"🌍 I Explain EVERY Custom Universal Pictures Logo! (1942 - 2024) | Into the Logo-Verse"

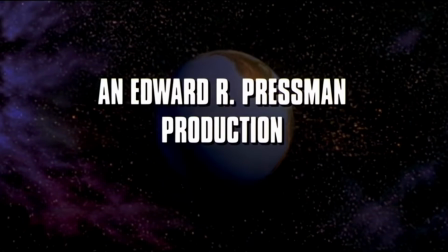12:16 Not nearly as impactful as the Universal version. The Paper, 1994.
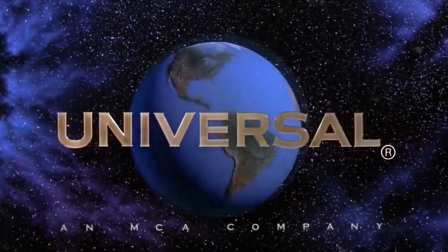12:23 The globe transforms into an electric time clock in a New York City park.
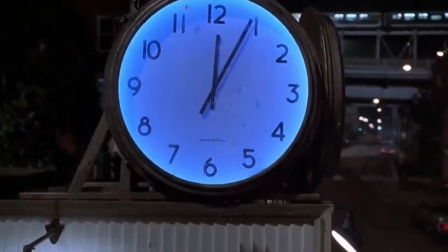12:29 The time reads 12:04 a.m.,
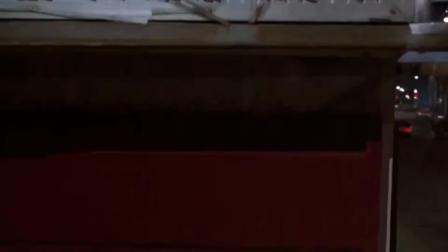12:32 a perfect way to kick off a fast-paced newspaper drama unfolding over the next 24 hours.
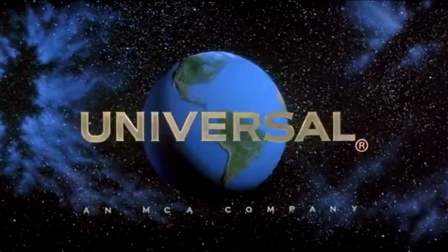12:40 Radioland Murders, 1994. The globe and text fade, leaving the incredible painted background.
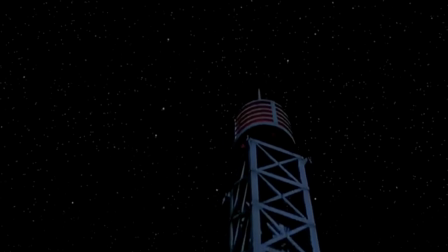12:48 We then pan down from the starry sky to reveal an antenna atop a huge Art Deco radio tower.
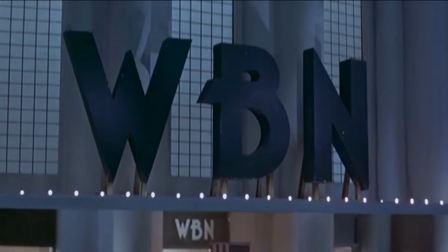12:56 A great shot in an otherwise forgotten film. Casper, 1995.
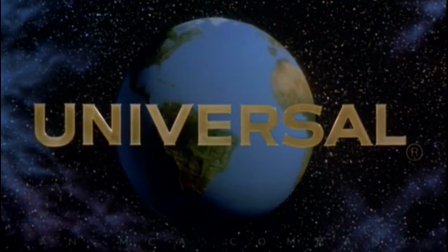13:03 The globe transforms into a vividly detailed moon.
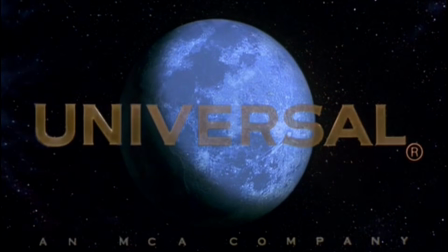13:07 We then pan down to the gate outside the spooky Whipstaff Manor,
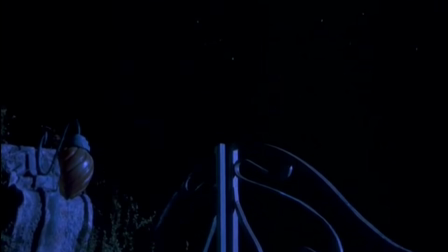13:12 setting the stage for this otherworldly childhood favorite.
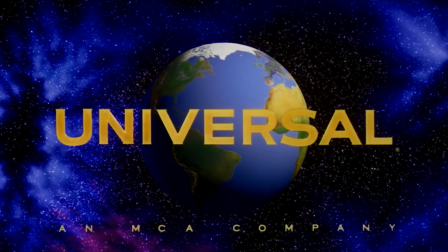13:17 Waterworld, 1995. We slowly zoom in on the globe, watching as the polar ice caps melt.
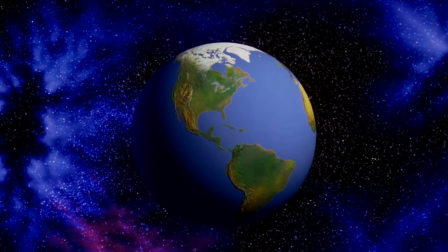13:25 The oceans rise and consume the land masses, leaving behind endless blue.
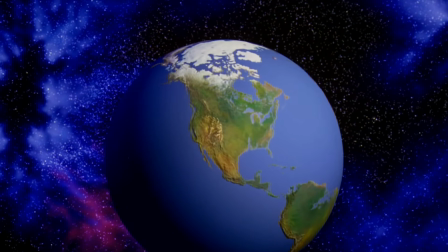13:31 A voiceover introduces us to the film's apocalyptic premise.
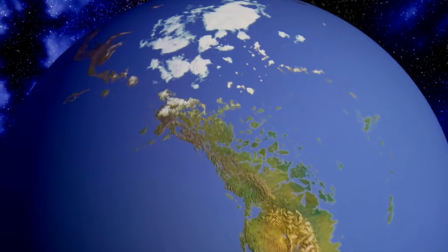13:35 Although simple with today's technology, this shot was extremely complicated to pull off back in 1995.
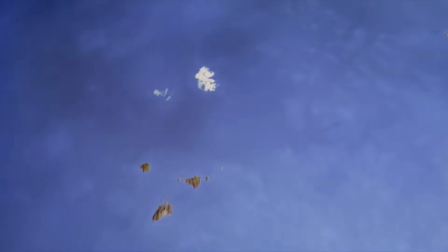13:44 CGI was still so new that when the title designers said they would need to use a 3D globe,
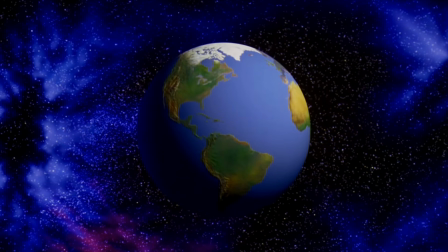13:51 Universal executives actually ordered a massive physical globe, not realizing the designers meant a computer model.
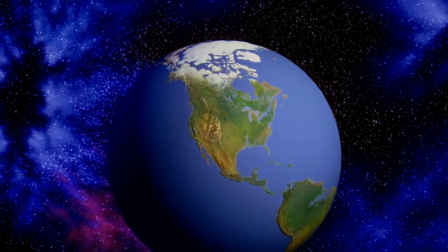13:59 The effort and expense were worth it. This remains one of the most well-remembered openings to a Universal movie.
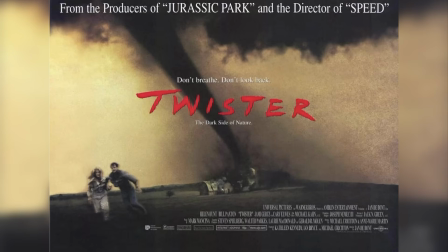14:07 Twister, 1996.
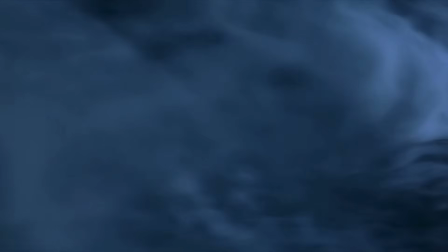14:10 Universal and Warner Brothers both produced this disaster film, so for international releases,
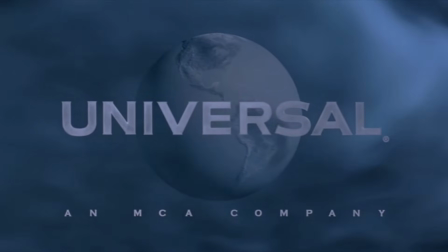14:16 the Universal logo emerges from a swirling mass of storm clouds,
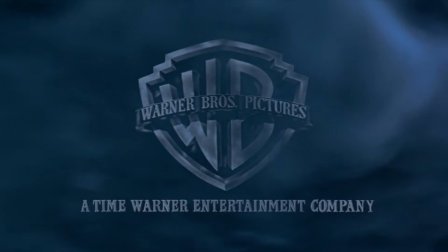14:22 but it's the Warner Brothers shield that appears in the US release. Basketball, 1998.
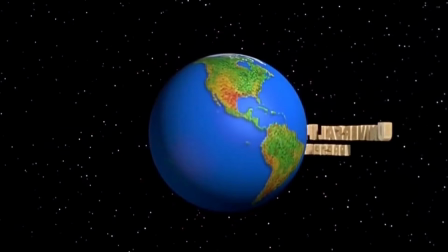14:29 The globe remains on screen as the opening credits emerge around it.
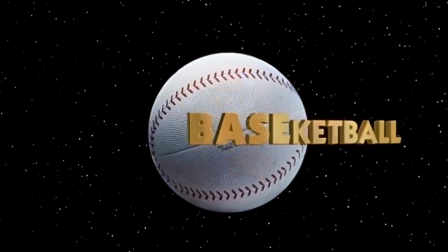14:35 When the title of the movie appears, the globe transforms into a hybrid ball that's used in the fictional sport,
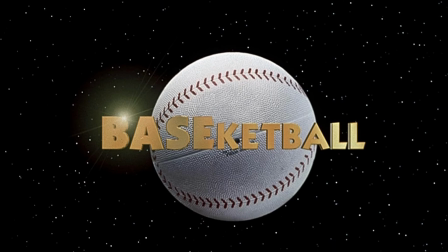14:42 blending baseball and basketball. The Mummy, 1999.
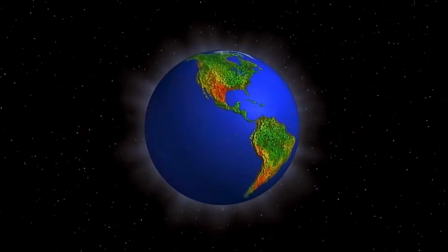14:47 The globe transforms into the relentless sun as we're transported back to the glory days of ancient Egypt.
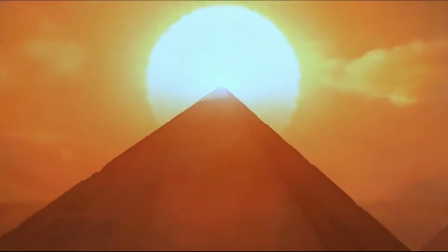14:55 A bit of trivia.
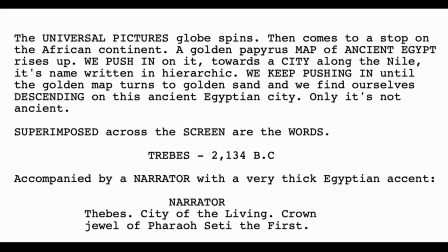14:57 In the screenplay, writer-director Stephen Sommers originally envisioned the universal globe coming to a stop over Africa.
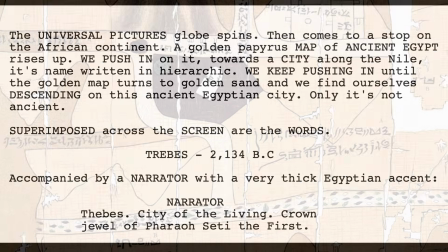15:06 We would have then transitioned to a papyrus map of ancient Egypt.
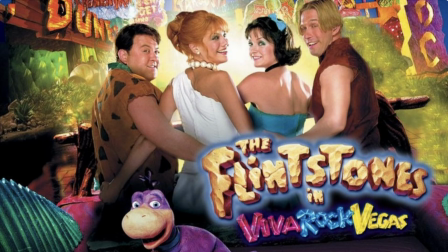15:10 I think the film version works much better. The Flintstones in Viva Rock Vegas, 2000.
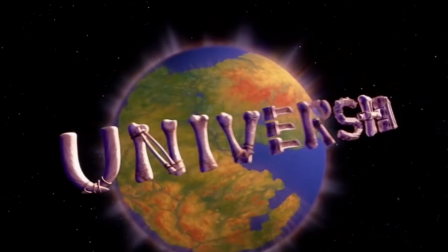15:18 Like the original movie, Universe Shell is used, starting us off on a Bedrock-style pun.
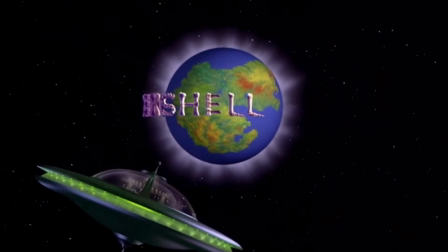15:25 A flying saucer then shoots out from behind the Earth, soon introducing us to the Great Gazoo, played by Alan Cummings.
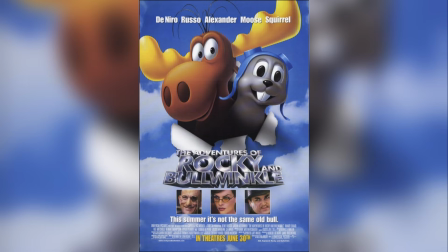15:34 The Adventures of Rocky and Bullwinkle, 2000. The logo transforms into a beautiful ceiling mural,
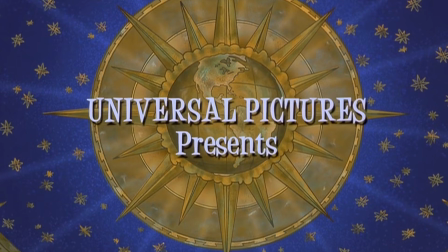15:42 showing a painted Earth against a massive 16-pointed star.
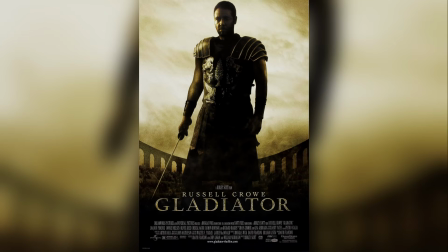15:48 Gladiator, 2000. Another touch of antiquity.
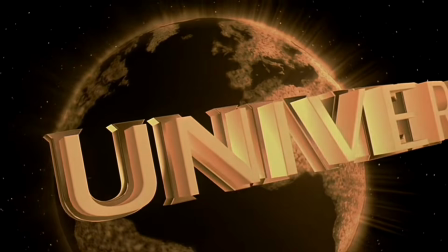15:52 The Universal logo is sepia tinted, setting the stage for a journey back to ancient Rome.
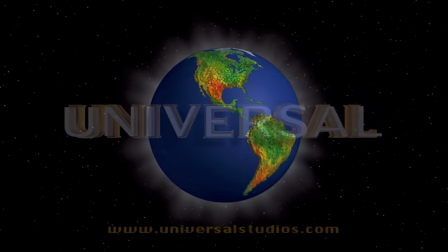15:59 The Mummy Returns, 2001. This time, the globe erupts into a shimmer of gold light and
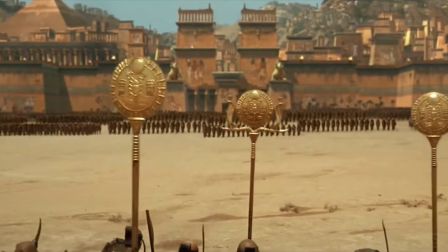16:07 transforms into a scorpion symbol engraved on an ornate ceremonial staff.
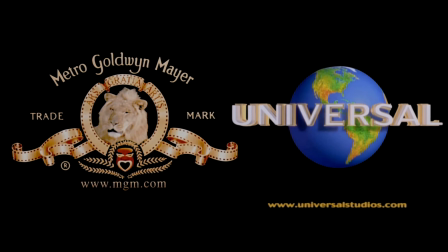16:13 Josie and the Pussycats, 2001. Another co-production, this time between Universal and MGM.
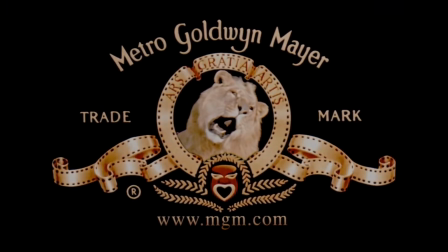16:21 In the American release, the MGM lion disappears.